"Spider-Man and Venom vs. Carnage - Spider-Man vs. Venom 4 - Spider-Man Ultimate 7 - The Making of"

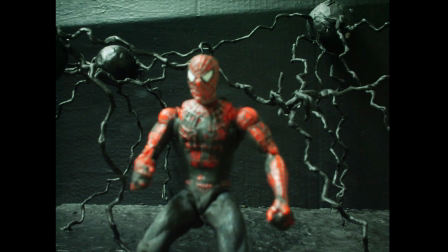[8:15]
I have been voicing Spider-Man since the third installment.
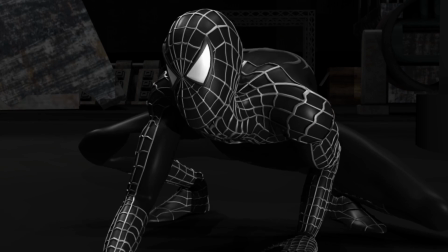[8:18]
Unlike all the other voices that I have done, Spider-Man is the one that most closely resembles my normal voice.
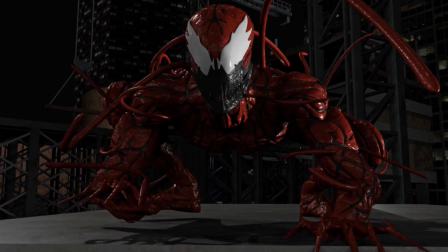[8:24]
Carnage, on the other hand, was a difficult voice for me to create.
You were able to take the sound.
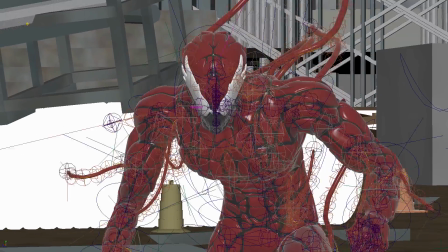[8:31] What? What do you have that I don't?
I wanted a blend of maniacal and diabolical that would also contrast with Venom's voice.
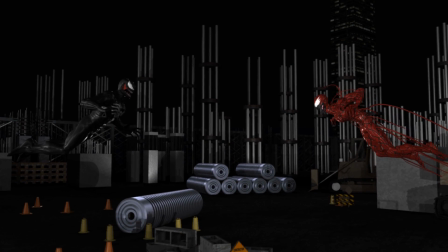[8:43]
One of the biggest leaps between Spider-Man Ultimate 6 and 7 is the level of realism.
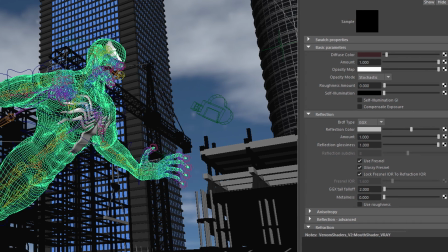[8:48]
This was achieved by a combination of new lighting and texturing techniques that were not available to me when the previous installments came out.
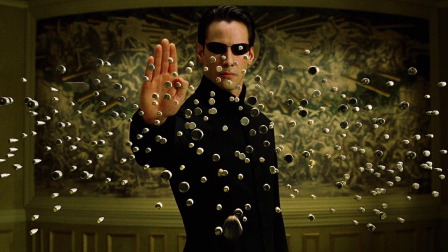[8:55]
Since the death of Mental Ray, a renderer that was used for some of the best movies back in the 2000s, I had to look for a new renderer to use.
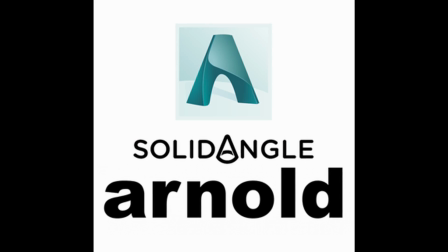[9:03]
Maya came prepackaged with Arnold, so I gave it a try with Spider-Man Ultimate Dimensions 2.
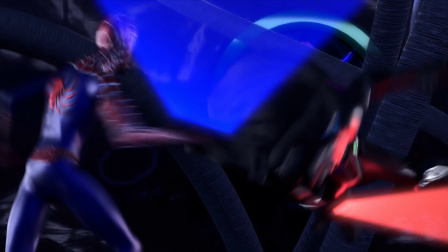[9:08]
After running into all sorts of problems with the renderer, I took a look at another one called V-Ray and decided to use it instead for 7.
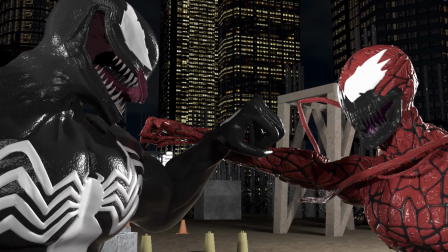[9:15]
The Venom vs. Carnage fight at the start was probably the most challenging part of the animation to light,
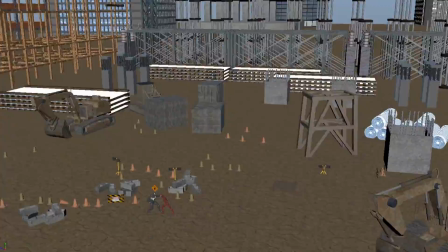[9:21]
mainly because it is an exterior being lit with interior methods. It had a wide open space and hardly any objects for the lights to bounce back from.
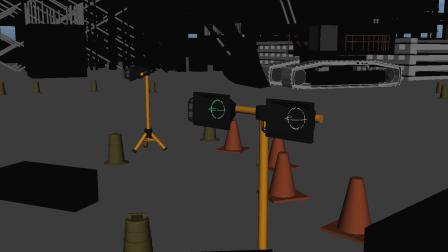[9:29]
Finding where to place any artificial light sources was a challenge.
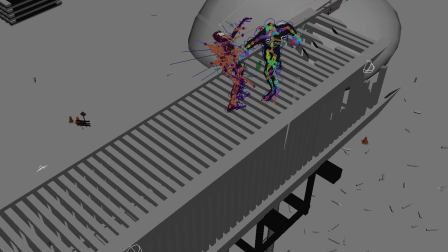[9:33]
Thankfully, cranes have several lights on them, so when Venom and Carnage jump on the crane, there are some lights there.
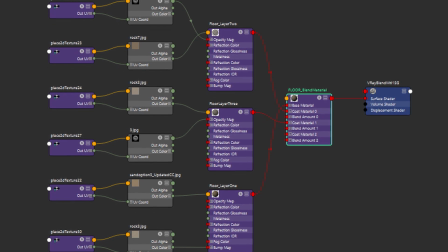[9:39]
The construction site floor is a multi-layered shader that combines several different textures.
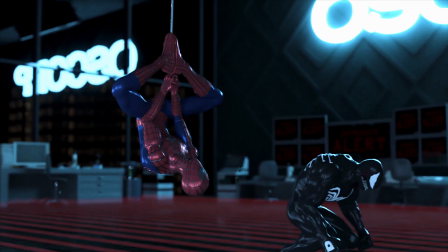[9:44]
Jumping over to Oscorp, the lighting was also a challenge because we are dealing with a lab that is supposedly closed for the night, So
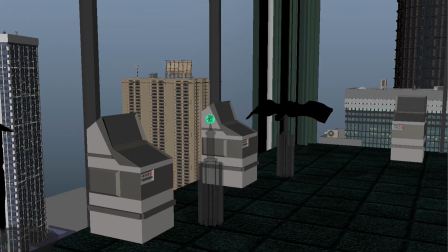[9:51]
I created these light chambers that secure some of the prototypes that Oscorp is working on, as well as the giant Oscorp letters.
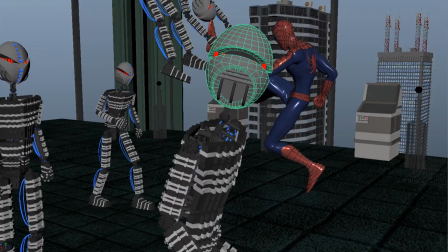[9:57]
Even the robot's cables contribute a bit of lighting from their glowing blue wires.
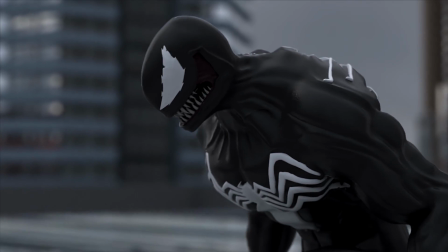[10:02]
The final confrontation back at the construction site during the day had to have a specific atmosphere.
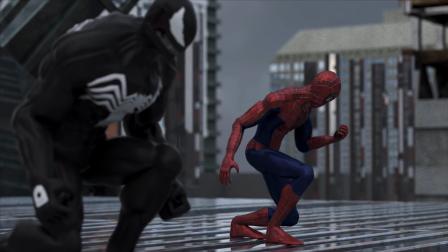[10:08]
A cloudy day worked for the fight and really helped sell the mood.
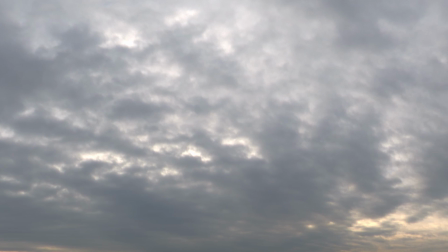[10:11]
The clouds in the background are coming from a real IBL picture taken with a 360-degree panoramic view.
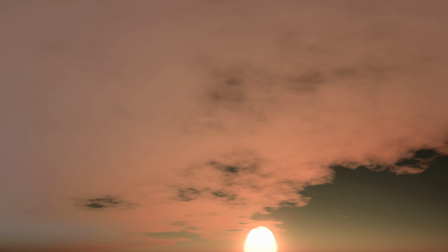[10:17]
The city used the same real picture for both the cloudy and sunset scenes.
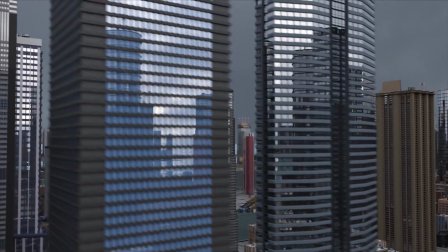[10:22]
The city buildings were also set with accurate IOR settings, so that the windows reflect realistically.
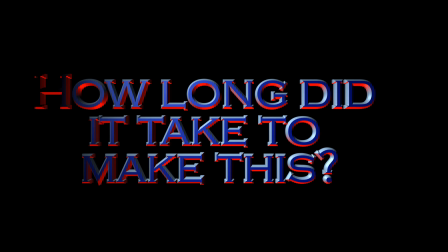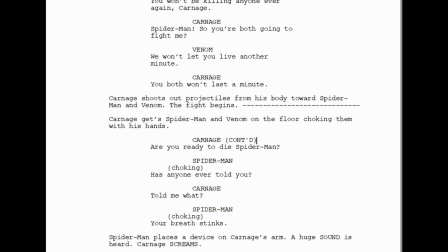[10:33]
I originally wrote Spider-Man Ultimate 7 back in 2015,
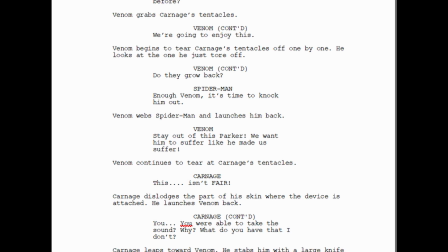[10:37]
and the fight between Venom and Carnage was going to take place at the end of Spider-Man Ultimate 6, but I decided to save it for the final installment.
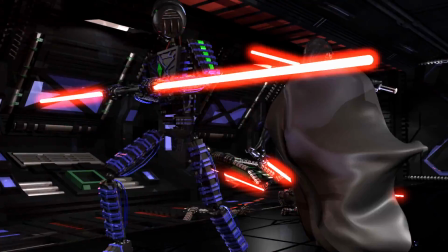[10:46]
After writing it, I set it aside and I worked on Star Wars: The Return of Darth Vader, Goku vs. Superman,
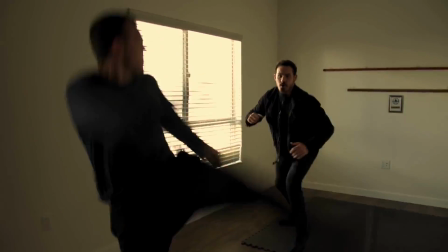[10:52]
my feature-length film called Soul Hunters, and Spider-Man Ultimate Dimensions 1 and 2.
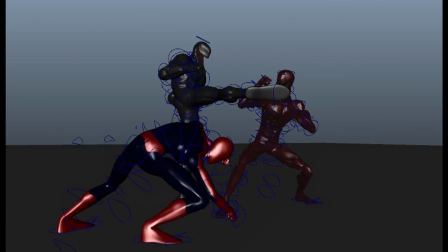[10:58]
I did finally start animating Spider-Man Ultimate 7 on October of 2018 and finished it by September of 2019.
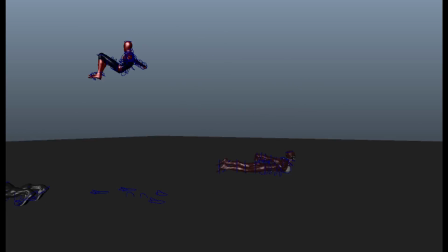[11:05]
Animating was finished at the start of May. It then took 3 weeks to animate the tentacles and 3.5 months for lighting,
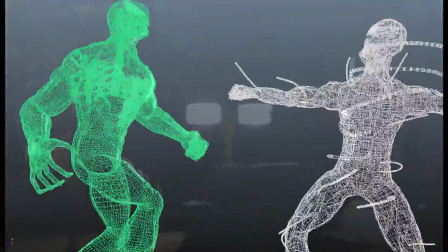[11:13]
texturing, environment creation, as well as rendering, sound effects, and editing.
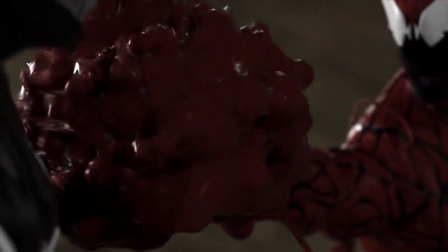[11:18]
Therefore, it took 11 months, or 1,595 hours of my life for 10 minutes of entertainment.
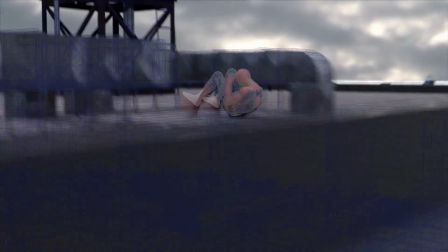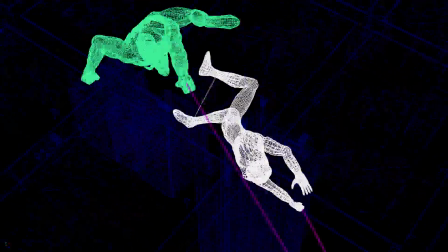[11:32]
Brian Grider has composed the music for all the Spider-Man Ultimate entries since 4.
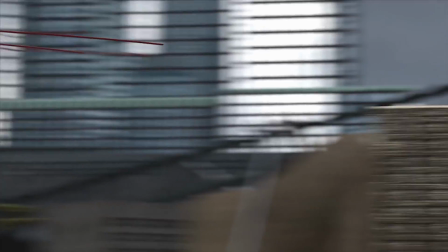[11:37]
All the music is original and performed by him. With Spider-Man Ultimate 7, he came up with an incredible theme for the final battle between Spider-Man,
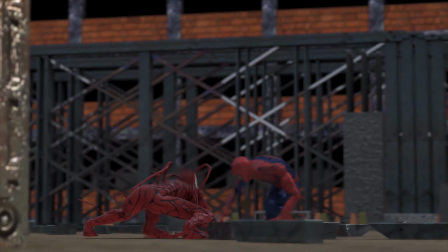[11:46]
Venom, and Carnage, as well as a background score for the most dramatic moments of the fight.
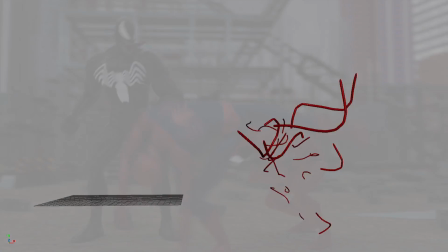[11:54]
At 24 frames per second, Spider-Man Ultimate 7 comes in at a total of 13,480 frames.
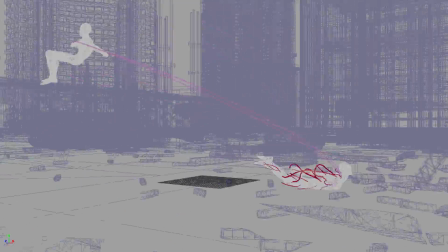[12:01]
Most of the animation was rendered using PixelPlow's render farm, but my computer and my brother's did render around 1,500 of those frames.
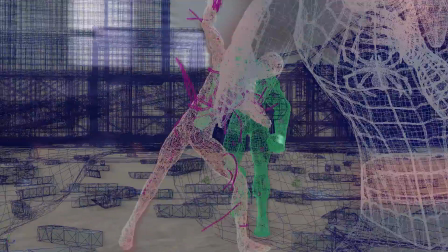[12:09]
It was a delicate balance between quality and render time, as I tried to keep each frame at an average of 4 to 5 minutes to render.
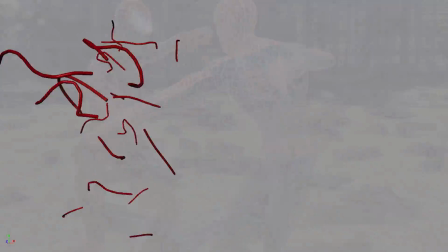[12:16]
Studios usually have their own render farms consisting of thousands upon thousands of computers that render out their projects.